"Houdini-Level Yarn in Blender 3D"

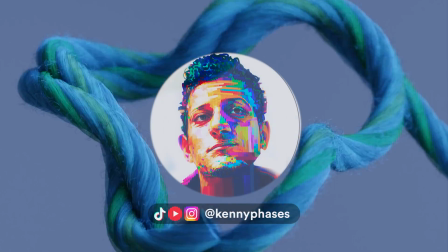0s
Hey guys, welcome back to another tutorial. Today we're going to be learning how to create this threaded yarn animation in Blender 3D.
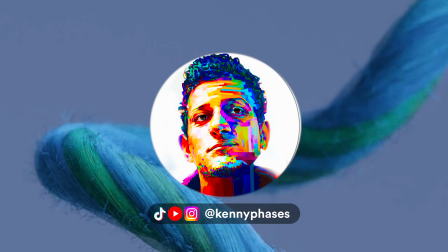7s
As you can see, we can get some pretty impressive results with not that many steps.
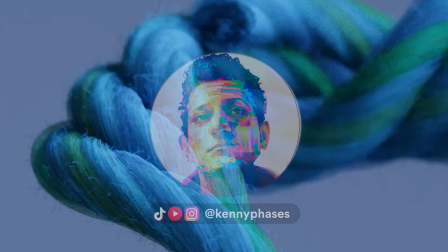12s
So follow along, enjoy, and comment if you have any questions. First, I'll delete everything and add in a path and scale it by 2.
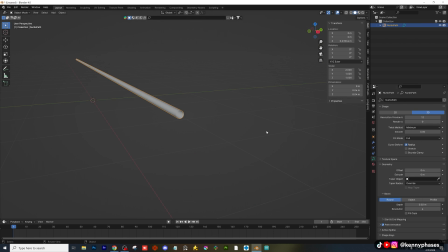20s
Then I'll subdivide it 2 times. Next, I'll give the path some geometry and close the caps. Make sure to raise the resolution of both the path and the bevel for a smooth result.
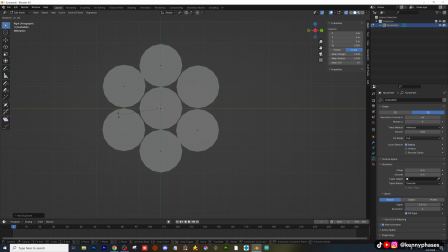32s
Go to your X view and duplicate your path to create multiple strands for your yarn.
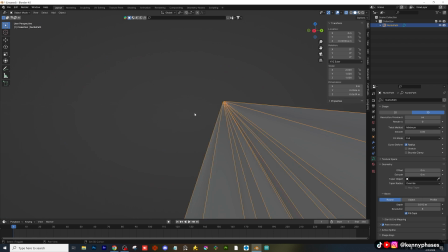38s
Adjust the width as needed, and then right click and convert to mesh.
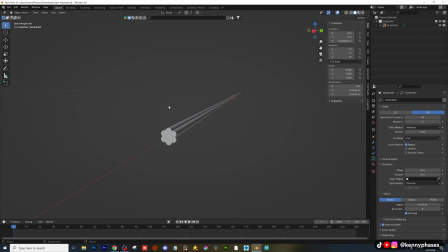43s
Now, add a simple deform modifier, twist and increase the angle to about 5,000 or so. You can experiment with this. Now we have to add the shape that we want our yarn to follow.
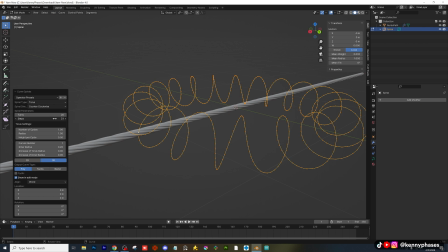55s
For this, I'll just choose a simple curve spiral torus. You can adjust the settings as needed or copy mine.
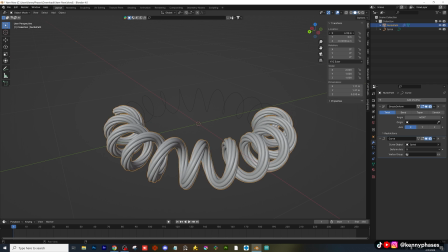63s
Next, apply a curve modifier to the yarn and use the eyedropper tool to select the curve.
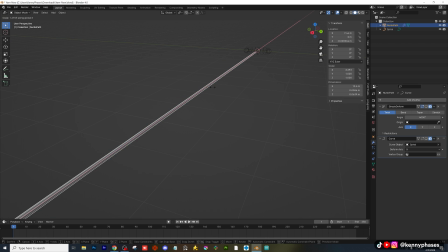69s
Scale the braided knot to your desired size and increase the yarn scale if you need to.
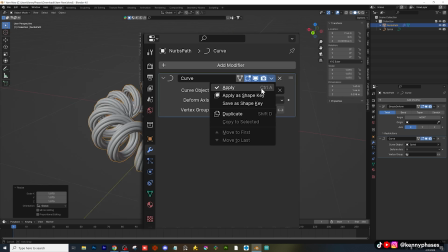74s
Before we add the hair system, you have to apply your modifiers. Next, I'll add my hair system with these settings enabled.
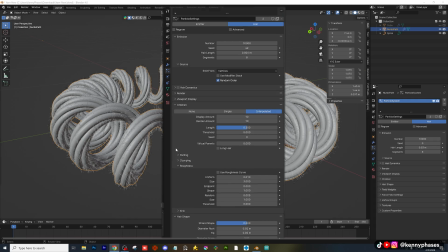81s
You'll need to experiment with this to get the desired result. Now it's time to add my custom shader.
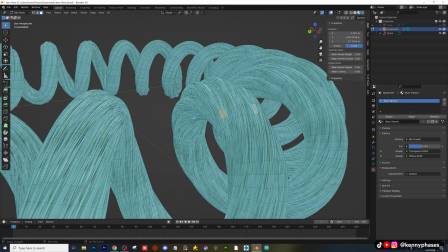87s
This shader will be applied in a variety of styles to each strand of the yarn for a unique look.
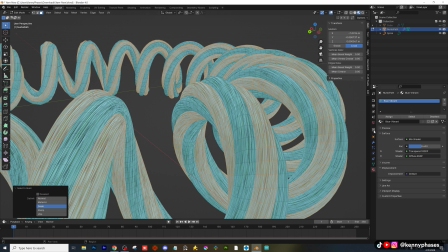92s
I will apply the duplicated material to each strand with a slight hue variation to each.
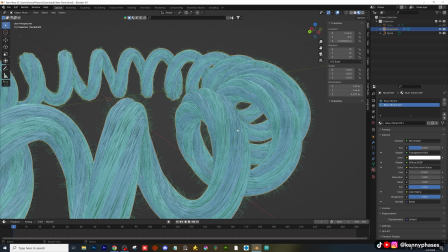97s
This will give us a super unique look. I do this by selecting each strand in edit mode and assigning a new material slot.
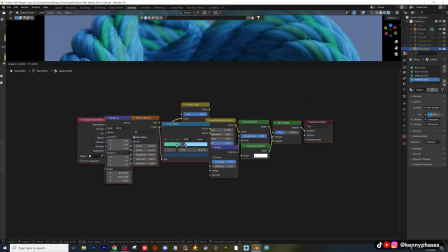105s
Here is the shader node setup so that you can copy it exactly the way that I have.
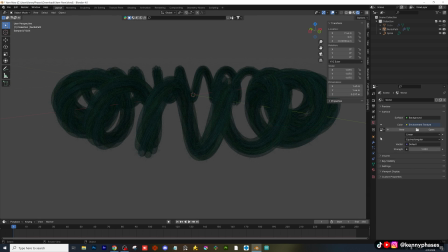110s
Once I have my colors looking the way I want them to, I switch to rendered mode and I add in my HDRI environment texture.
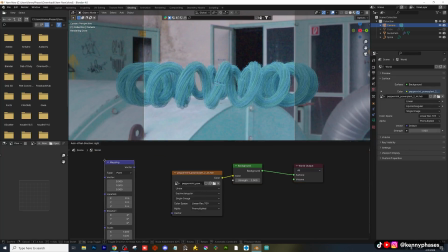117s
If you want a more dramatic look, you can add an area light off to one side. Next, I frame up my camera shot and I get as close to my subject as I can.
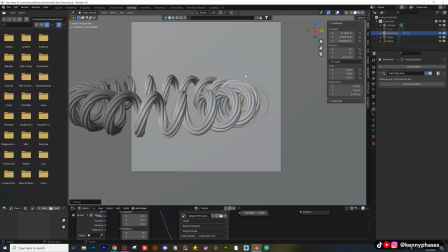125s
I like to use a strong sense of depth of field to give that soft background look.
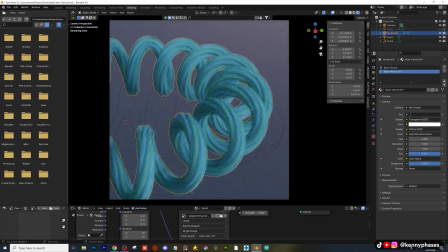130s
To get a more dramatic effect, use a very long camera lens and a very low f-stop.
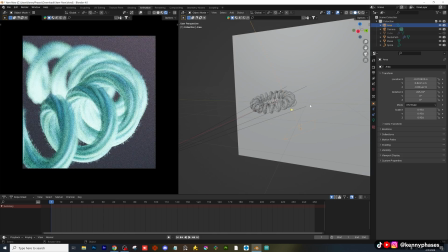136s
You can see that in this shot, I'm experimenting with the lighting a little bit,
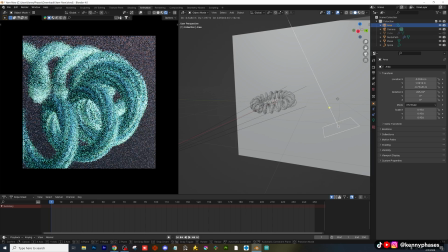141s
and I've also added a background plane made of glass with a high roughness to give an even greater sense of depth of field.
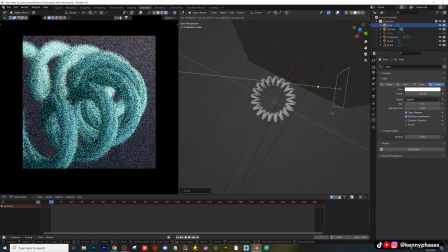148s
Even though we're not actually using depth of field, we can sort of fake the effect with a blurry background using a pane of glass.
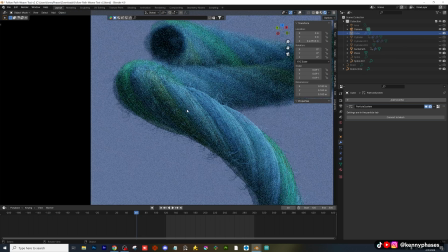157s
The lighting really matters here to make the material look good, so I would suggest experimenting for best results.
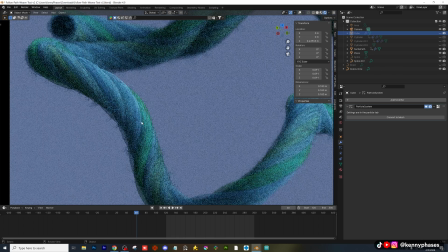163s
Here's another example of a very similar scene with completely different lighting,
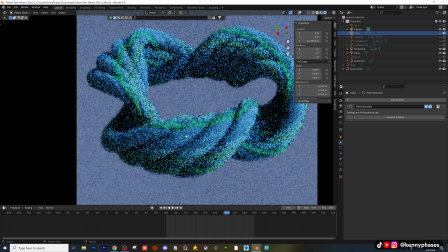168s
and look at how much more dramatic the result can be if you just experiment a little bit.
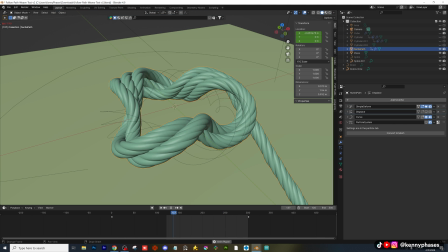173s
Now, to animate your yarn along the path, all you have to do is keyframe the X position of the yarn.
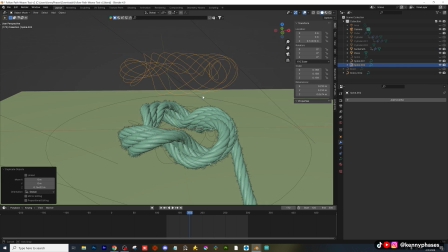181s
Now, I'm hoping that the key takeaway here is that you absolutely need to experiment to get amazing results in Blender.
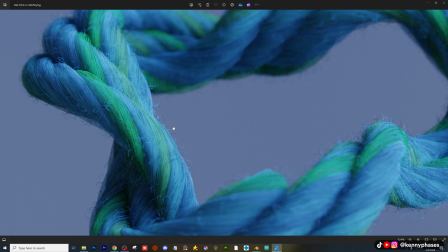188s
There is no one-size-fits-all. This tutorial will not work for every single situation, but it is a basic guide to at least get you started.
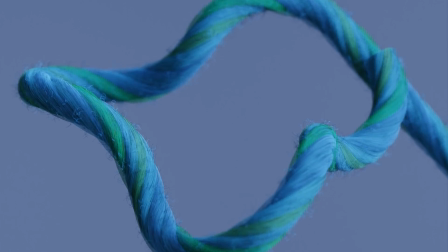196s
And you can see by the examples here that you can get some pretty awesome results with just very few steps. Also, remember that my settings won't work for every situation, and you'll most likely want to change the setting for the amount of yarn twists,
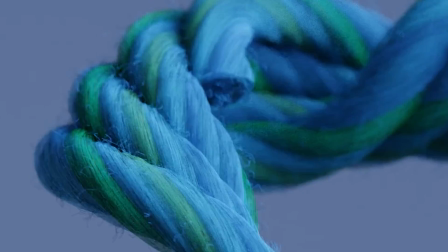211s
the hair particles, materials, lighting, and other factors such as how fast your yarn moves along the path.
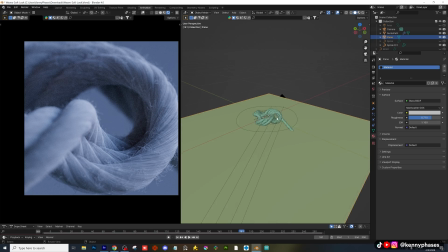219s
For example, in this shot, I'm extremely close to the subject,
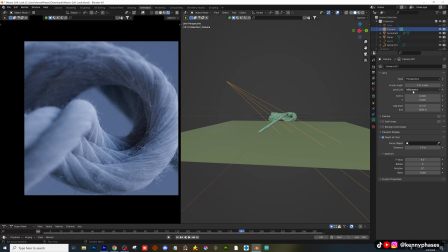222s
and I'm using a camera lens that would never be feasible in real life, with an extremely strong sense of depth of field.
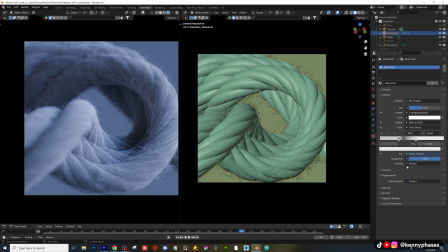229s
You can see on the right-hand side that I'm also using a color ramp to control the color of the yarn itself, and the shader really goes a long way.
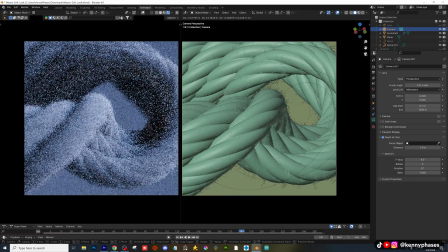238s
In fact, the shader itself is really the real magic here behind our scene.
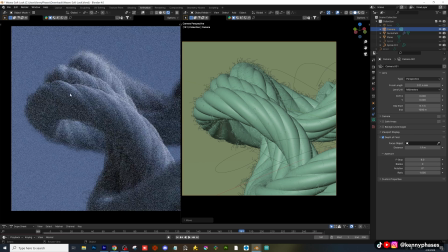243s
Thank you guys so much for watching my tutorial. I hope that it was useful and you could take away some awesome information from it.